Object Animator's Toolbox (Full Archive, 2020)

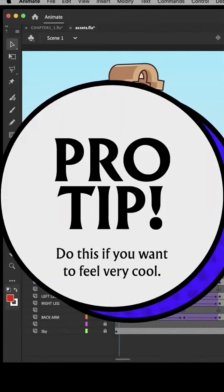(16:52)
Pro tip, if you don't want to do the math to figure out what frame the graphic should be playing based on where it is in the main timeline,
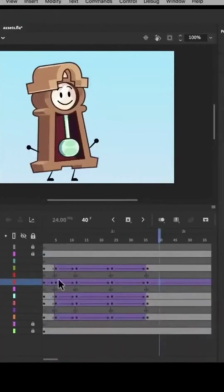(16:59)
you can add a tween to every single keyframe, even the ones that don't need it, and then hit sync symbols. And then you're going to remove the tweens afterward. What this is going to do is if a tween has a tween before it, it's going to make the graphic inside of it continue where the graphic of the previous tween left off.
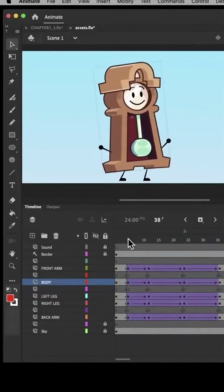(17:23)
And that is a useful feature of tweens that you might not know. So now we have an animated graphic inside our main animation, and that's playing as it should throughout our whole timeline. And if we want, we can make this guy nod up and down, all without messing up our arm raising motion.
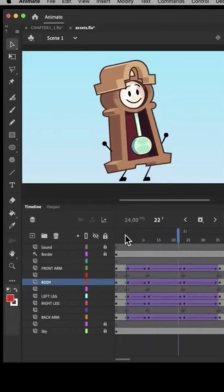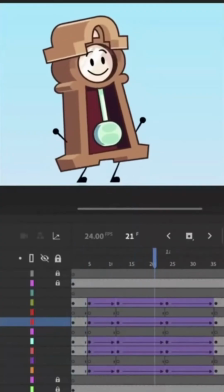(17:45)
Beautiful. Like you. There's one more thing that's a little off about this animation. I mean, I'd say it looks pretty good, but one weird thing about it is how all of the body parts slow down and speed up at exactly the same time. You can see there are some frames where the whole body is motionless. I mean, it works, but it's a little dry.
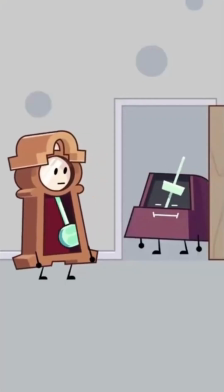(18:03)
The next trick you can add to your tool belt is staggering.
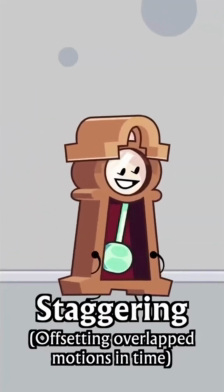(18:06)
When you have an object or a character that's moving, you can have parts of it move a little before or a little after the rest of it, as a way of telling the audience this is attached, but kind of flopping around. Once again, the more hints you can give the audience about the construction of an object, the closer to realism you can get.
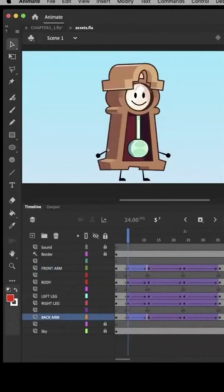(18:22)
Let's apply that to the arms here. As a rule of thumb for now, things that are attached to something are going to move a little bit later than the thing they're attached to. So let's select this whole span of frames and drag that selection to the right by 2 frames.
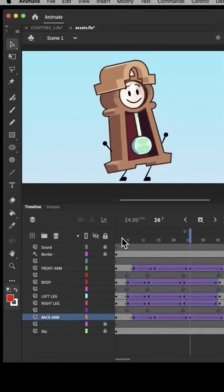(18:38)
And already you can see how it's a little bit more alive, with the motion of the arms sort of filling in the part where the rest of the body is stationary. The problem is now they're sliding around on the body, sort of breaking the illusion that this is a real shoulder. So let's do the same thing we did with the face.
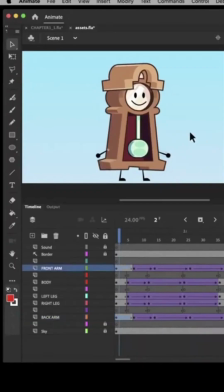(18:54)
We're going to go to the start, select the 2 arms, copy, and delete these layers.
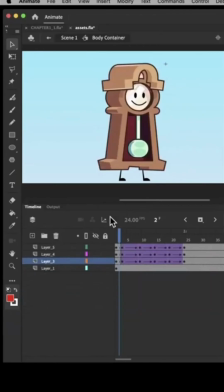(19:03)
Then we're going to double click down into our body container, make a new layer, and paste. We're going to drag these guys into place and then deselect them.
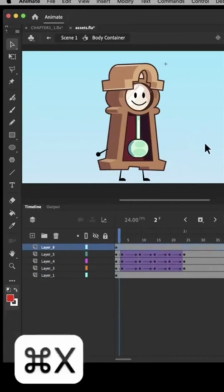(19:13)
Then we'll select the right arm, use Command X or Control X to cut, make a new layer to go in the back,
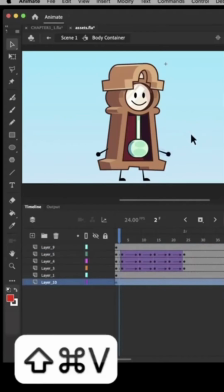(19:19)
and then use Command Shift V or Control Shift V to paste it in the same place behind everything.
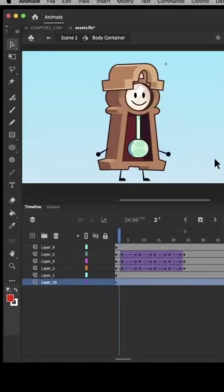(19:25)
Now that we have our arms in place on each layer, we're going to replicate the timing of our outside motion by double-clicking back out onto our main timeline, moving our playhead to each frame, then going back inside, and then making keyframes at those same frames.
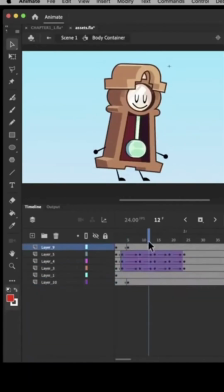(19:40)
So here we are at a keyframe on frame 12. We'll make a keyframe at the same point in time. So all we've done is recreate the keyframes from the main timeline just now inside our body container.
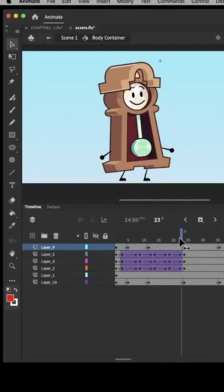(19:54)
Now to recreate the same arm motions from earlier. This first keyframe is the beginning of our motion, so it stays the same. And then there's our lead in. And then our big motion upward, and then the recoil. And then we just add the same twins as before.
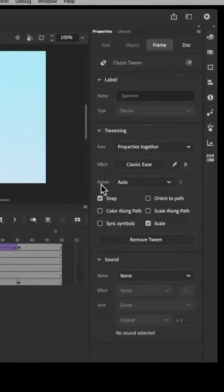(20:13)
So we'll select just the span of keyframes, hit Create Classic Tween, and then choose the same ease in out cubic as before. Boom! Now it looks exactly the same as before.
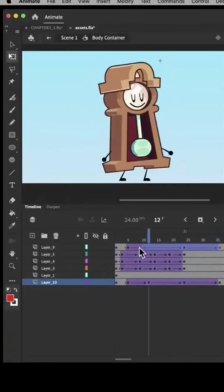(20:30)
But now, if we go inside, select these frames, and then delay them by a couple frames,
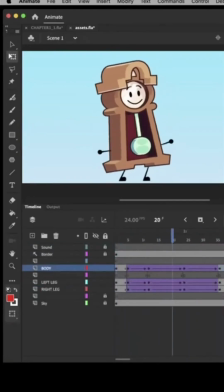(20:38)
we now have the same delayed motion. Now the arms both stay connected and are staggered from the main body.
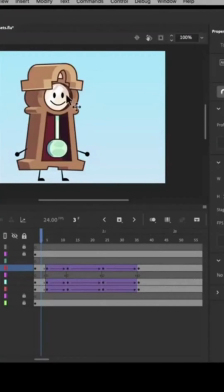(20:47)
And if we really want to go wild, we could extend these last tweens and change up the ease.
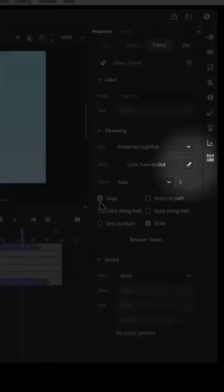(20:53)
We can manipulate them however we want. And then we can use the easing editor to change up the ease.